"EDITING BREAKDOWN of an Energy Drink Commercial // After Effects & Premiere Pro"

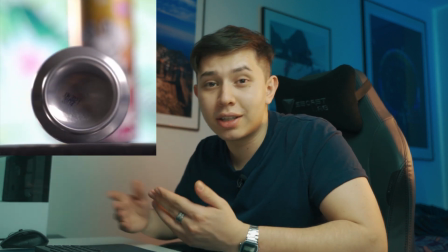Today I'm going to show you how I edited the commercial slash Instagram content video that I did for Sneak Energy. I got a lot of positive feedback from the behind-the-scenes video that I did last week, so thank you very much. Today I'm not going to do a tutorial, it's more of an overview of my workflow, showing you my thought process of how I got to the final edit. With that being said, let's get stuck in. Welcome back to another video, my name is Camilla for DKD21 Media. that the plan for the edit started on the storyboard that I did.
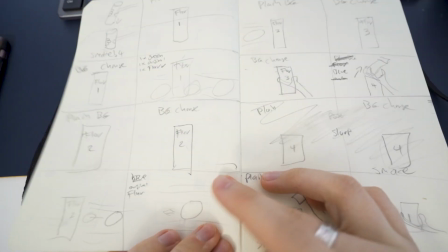If it wasn't for the storyboard, I wouldn't have got to where I am now. The editing was pretty much problem solving of how to get from the footage that I shot to the final piece that I sent to them.
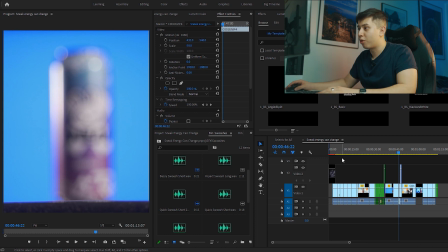So if you jump on Premiere Pro, I want to show you where my workflow process starts straight after I finish the shoot.
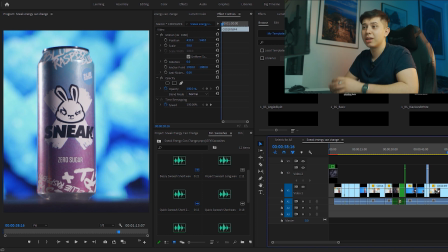Also, if you're wondering why my Premiere Pro setup looks like this, it's because I knew that this piece of content was going to be in a four by five ratio and so I just thought I'd use the left side of the screen to take up all of the vertical space.
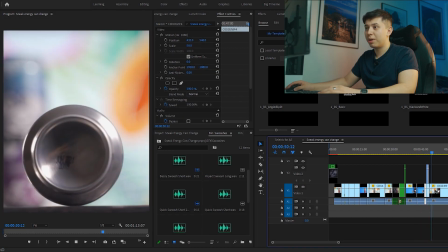So we basically start by gathering all of the best clips that we got from the shoot itself. So once I chose the best shots I then looked at my storyboard and looked at the order that the shots were going to go in so that I knew how to do the effects.
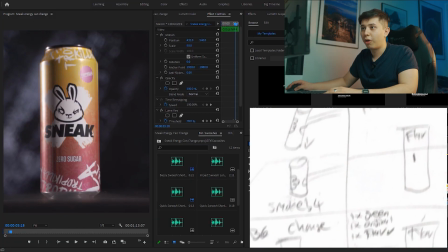The first shot that I needed was that on the grungy background followed by the shot of the tropical drink with the tropical background.
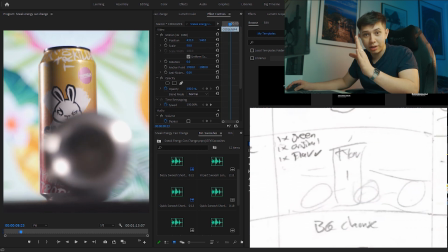I then needed a shot of the can out of focus crossing the tropical can and then I also needed the same shot but with the
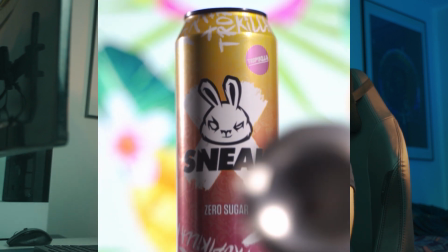can in focus because I knew that I wanted to zoom into that can from being out of focus into focus and I needed the same shot but going
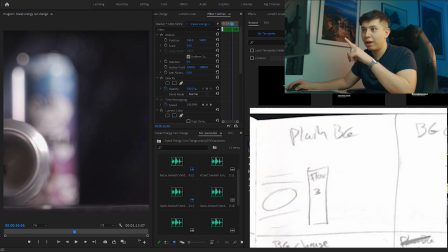from the right to the left into the new can.
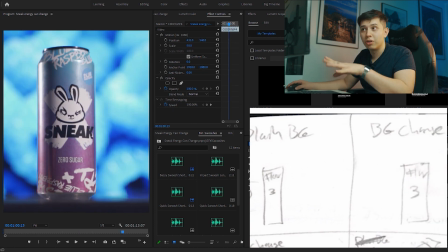I then needed the shot of the can coming into focus and then the shot of the background changing into blue and then me taking the
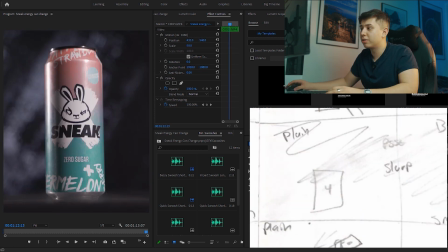can out of the frame and finally the remaining can with the grungy background you may remember that in the previous video I did say that I didn't choose the music first and that's because due to the nature of this video where it's gonna be some visual effects and I thought I'll do the effects and then I'll match them to the music afterwards and to me that worked quite well so I didn't have to keep timing the effects whilst doing the effects at the same time because I would have got a little bit complicated so if you jump into Adobe After Effects there are only four main effects that were used in this video because I wanted to keep it simple. First effect is the Lumikey effect and if you don't know what Lumikey does, it basically masks out either the bright parts or the dark parts of your video.
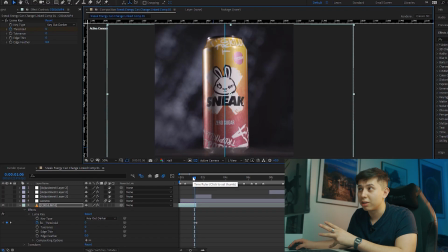In this case, I did it for the dark parts because the background was mainly dark. So what I did is I key from the tolerance from 0 all the way to 110.
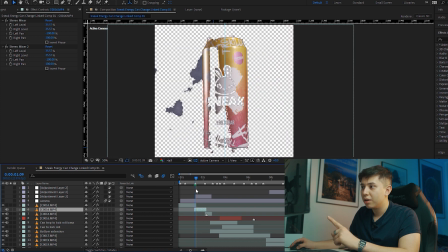Now if we hide the clip beneath it, you see it just pretty much disappears. So what I had to do is align the next clip underneath it.
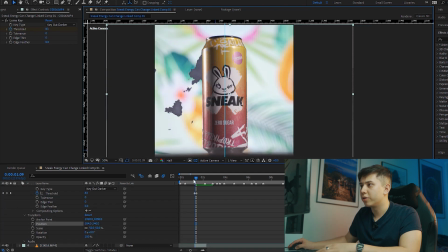So as you can see,
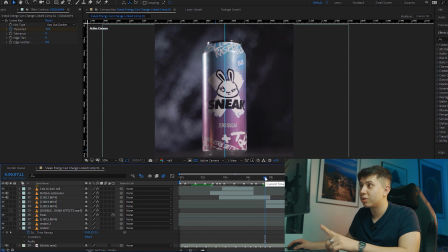it looks like just a background disappears and I actually repeat the same step to change the background from the blue Raspberry to become blue.
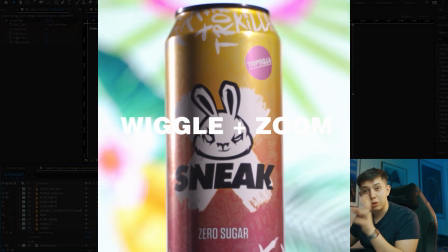The next effect is the zoom in and the wiggle.
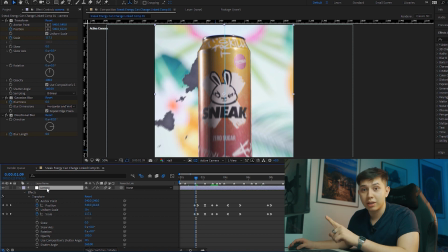To do this I made another layer and I added the effect Transform another layer already has a transform effect But when you add it on top it actually manipulates what is on top I very simply just keyframed a zoom in and also change the shutter angle to 360 degrees and I checked the
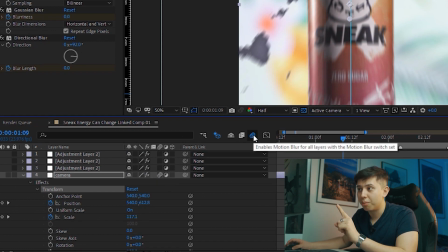motion blur box and I also allowed it in the composition so that we get a nice blurry zoom in.
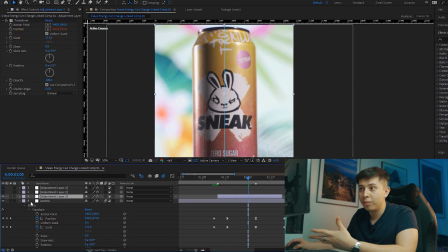I added another adjustment layer. I added the transform effect again but this time I added a wiggle effect.
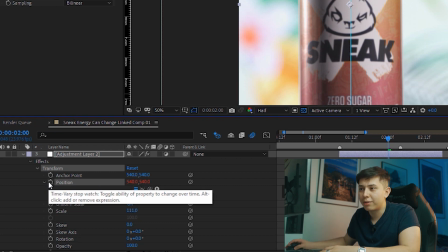So to add a wiggle effect you actually have to hold alt or option on Mac I think and you have to click on position and then what you want to type in this box is you want to type wiggle.